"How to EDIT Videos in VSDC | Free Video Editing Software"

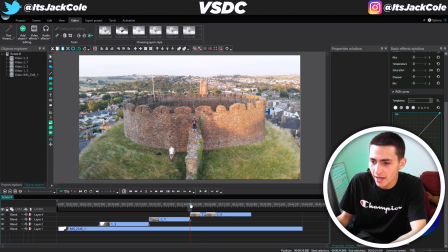Again, go to where it is actually positioned right there.
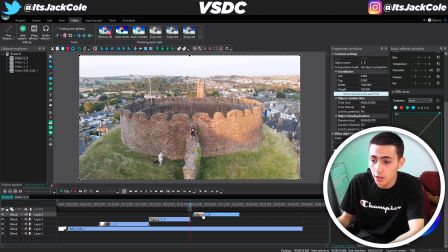And we can actually delete that, drag this one over, and it should actually lock into place when you're bringing it to a next clip like that.
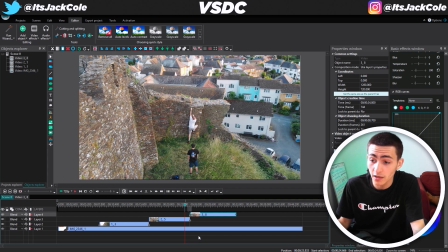Again, we go just before the cut and play it, see if it's a smooth cut.
Trouble climbing it.
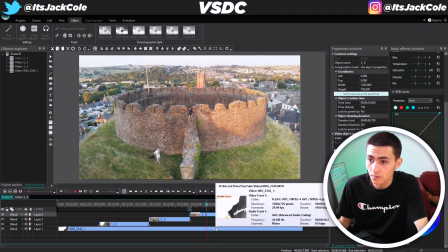Now that we're up on the wall, we scale our way into the castle, and we finish it off with the drone shot that we...
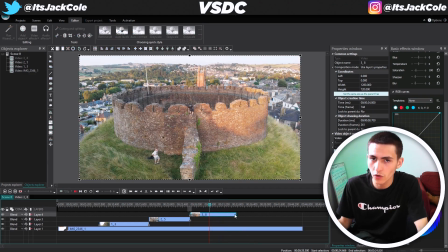And we need to go back there and listen to the drone shot.
And we finish it off.
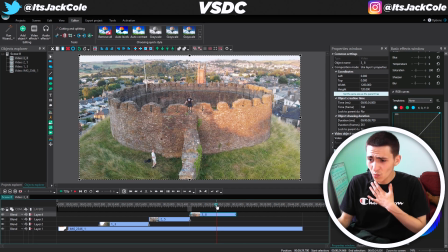So wherever I say and we finish it off with the drone shot, let me actually go in here where I say drone, and we'll change it on the word drone.
Finish it off with the drone.
There we go. So drone shot is about to be said right here.
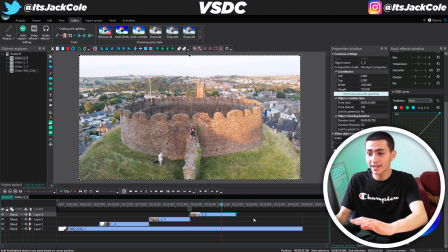We can simply cut that last clip right there in half. Boom. Get gone.
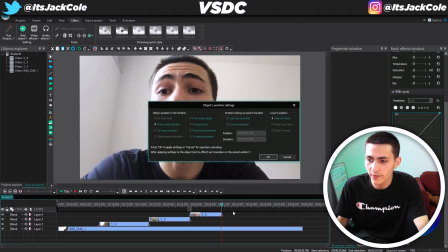Deleted. Go up here to add object. Go to video. Bring the drone shot on. And the drone shot as well, if I remember correctly, we just got to go in a little bit
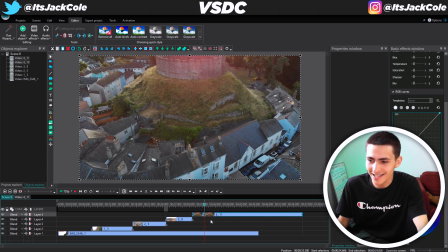and actually just give it a cut because it actually just takes a second to get going because it kind of just hovers there for a second. There we go. I accidentally deleted both of those, so I pressed Control-Z to undo that. Delete just that side.
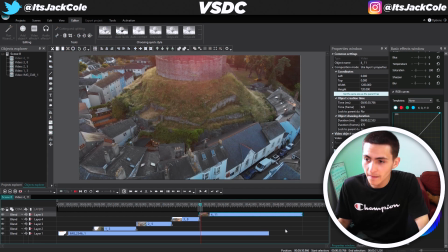It'll lock in again, and we can press play.
Drone shot that we came for. What a beautiful drone shot.
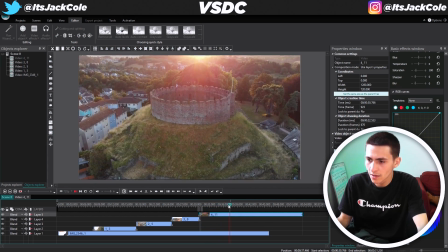Wait a minute, that's not even looking as beautiful as we can get it. Let's get the color graded.
So now, let's go and let's cut it on the word color grade.
You can get it.
Let's get the you can hear that color grade coming through right there.
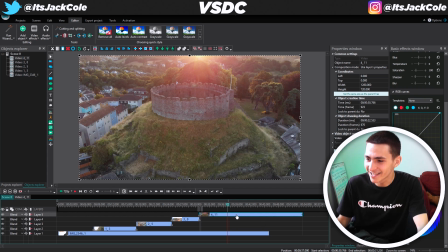So what I'm about to do right now is literally just cut it right there again, boom, but we're not going to delete it, all right?
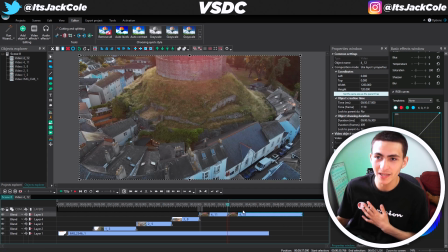So when I say color grade, we've cut it into 2 separate clips, so the edits we make to the right-hand clip don't affect the first clip, right?
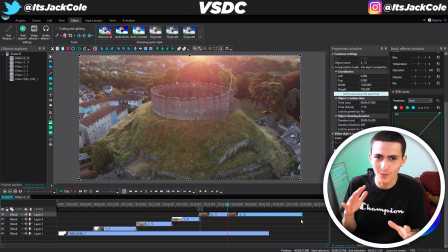And because I've said, screw that clip, we can make it look even nicer.
Let's get the color graded clip.
Now I want to actually simply go over here to our basic effect window, and I want to do 2 things to this clip right here. Not only do I want to make it pop a little bit more,
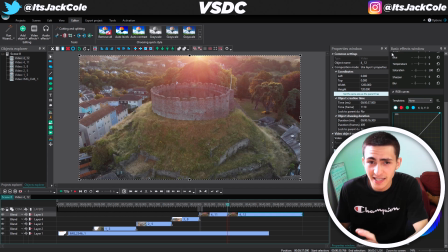but I want to make those colors get amplified heavily by testing out the brand new VSDC color grade options. Now the first thing I want to do is throw a template on there. That's right, under RGB curves right here on the right is this has extreme potential for just making it a little bit deeper, right?
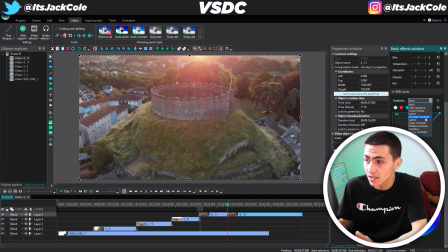And contrast is something that makes stuff deeper. So if we go to increase contrast under the templates, instantly what that does is just get a little bit more depth to this shot right here. I'll show you again with it out. Looks pretty flat in my opinion, you know what I mean?
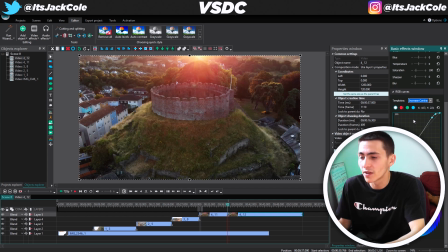Looks just a little bit flat, and then you bring that increased contrast, and right there we've instantly thrown a little bit more depth to it right there in my opinion. And by all means, tell me what you're thinking in the comments section below. Next up, I want to actually go to the hue and saturation curves.
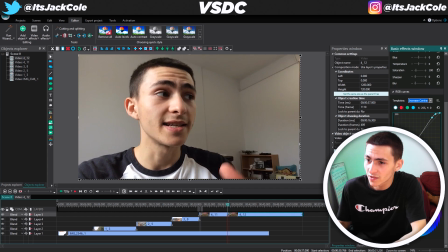My bad, guys. This is pretty embarrassing. I'm editing the video right now, and I've just realized that my face cam is covering the color grade I'm about to show you how to do.
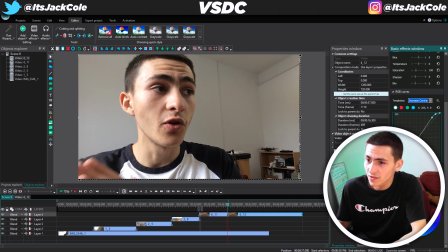So what I'm going to do is I'm going to screen record me doing it without the face cam and just edit it over.
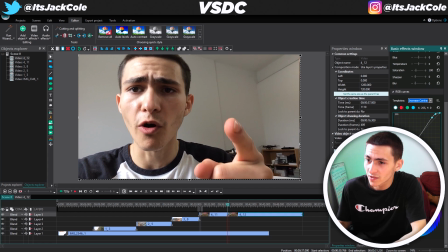So basically, let the face cam disappear for a second. Don't be worried. It's basically because the face cam was covering the bit you needed to see. Let's do that, and then we'll come back with the face cam after I show you how to do this grade.
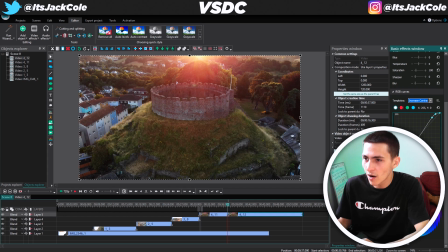And I don't want to do too much with this because too much could actually ruin it, but I want to actually nudge it a bit in the direction of the color scheme that we've already got here, right? So if you're not familiar with this time of day, this is golden hour. This is a phenomenal time to shoot because the sun is going down, everything looks golden, right?
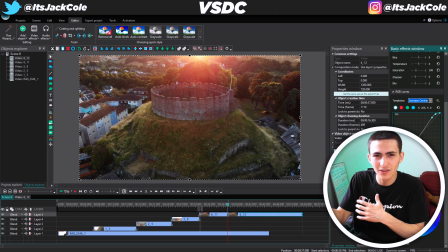So we can kind of nudge this in a little bit more of that direction by using the hue and saturation curves,
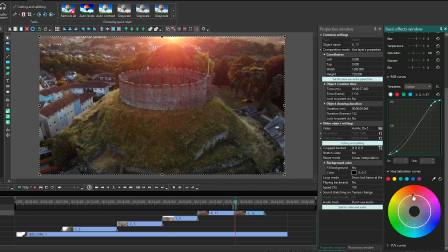clicking this outside ring right here, and I'm just going to actually press Control-Z, undo that again, or bring it down again, right? And as you can see, if we just slowly edge it up towards the reds a bit, it's amplifying that color grade a bunch. Again, I'll bring it down to show you what it was kind of looking like, a bit more flat, and then we edge it a bit more towards that.
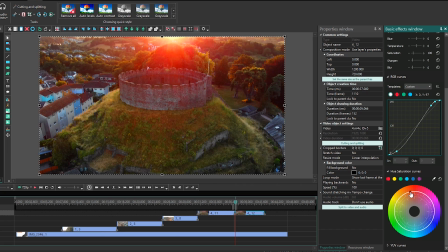But remember, you don't want to overdo it because that is overdoing it. That's far too overdo it. That's underdoing it, and you kind of want to go a little bit in the middle where we're really amplifying those colors so that when we hear the commentator version of me say, wait a minute,
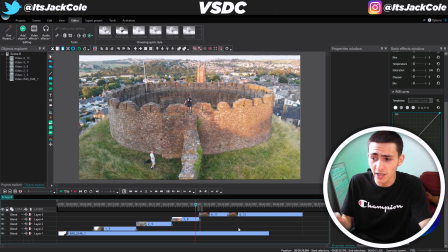not that clip, we want the color graded clip, we really notice what's happening. Without further ado, let's check it out.
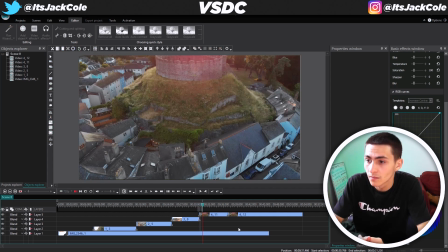It off with the drone shot that we came from for. Yeah, what a beautiful drone shot.
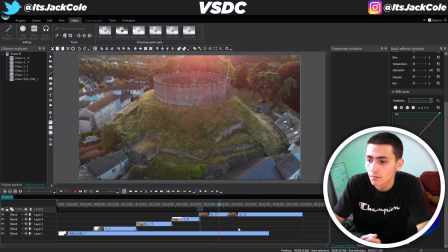Wait a minute, that's not even looking as beautiful as we can get it.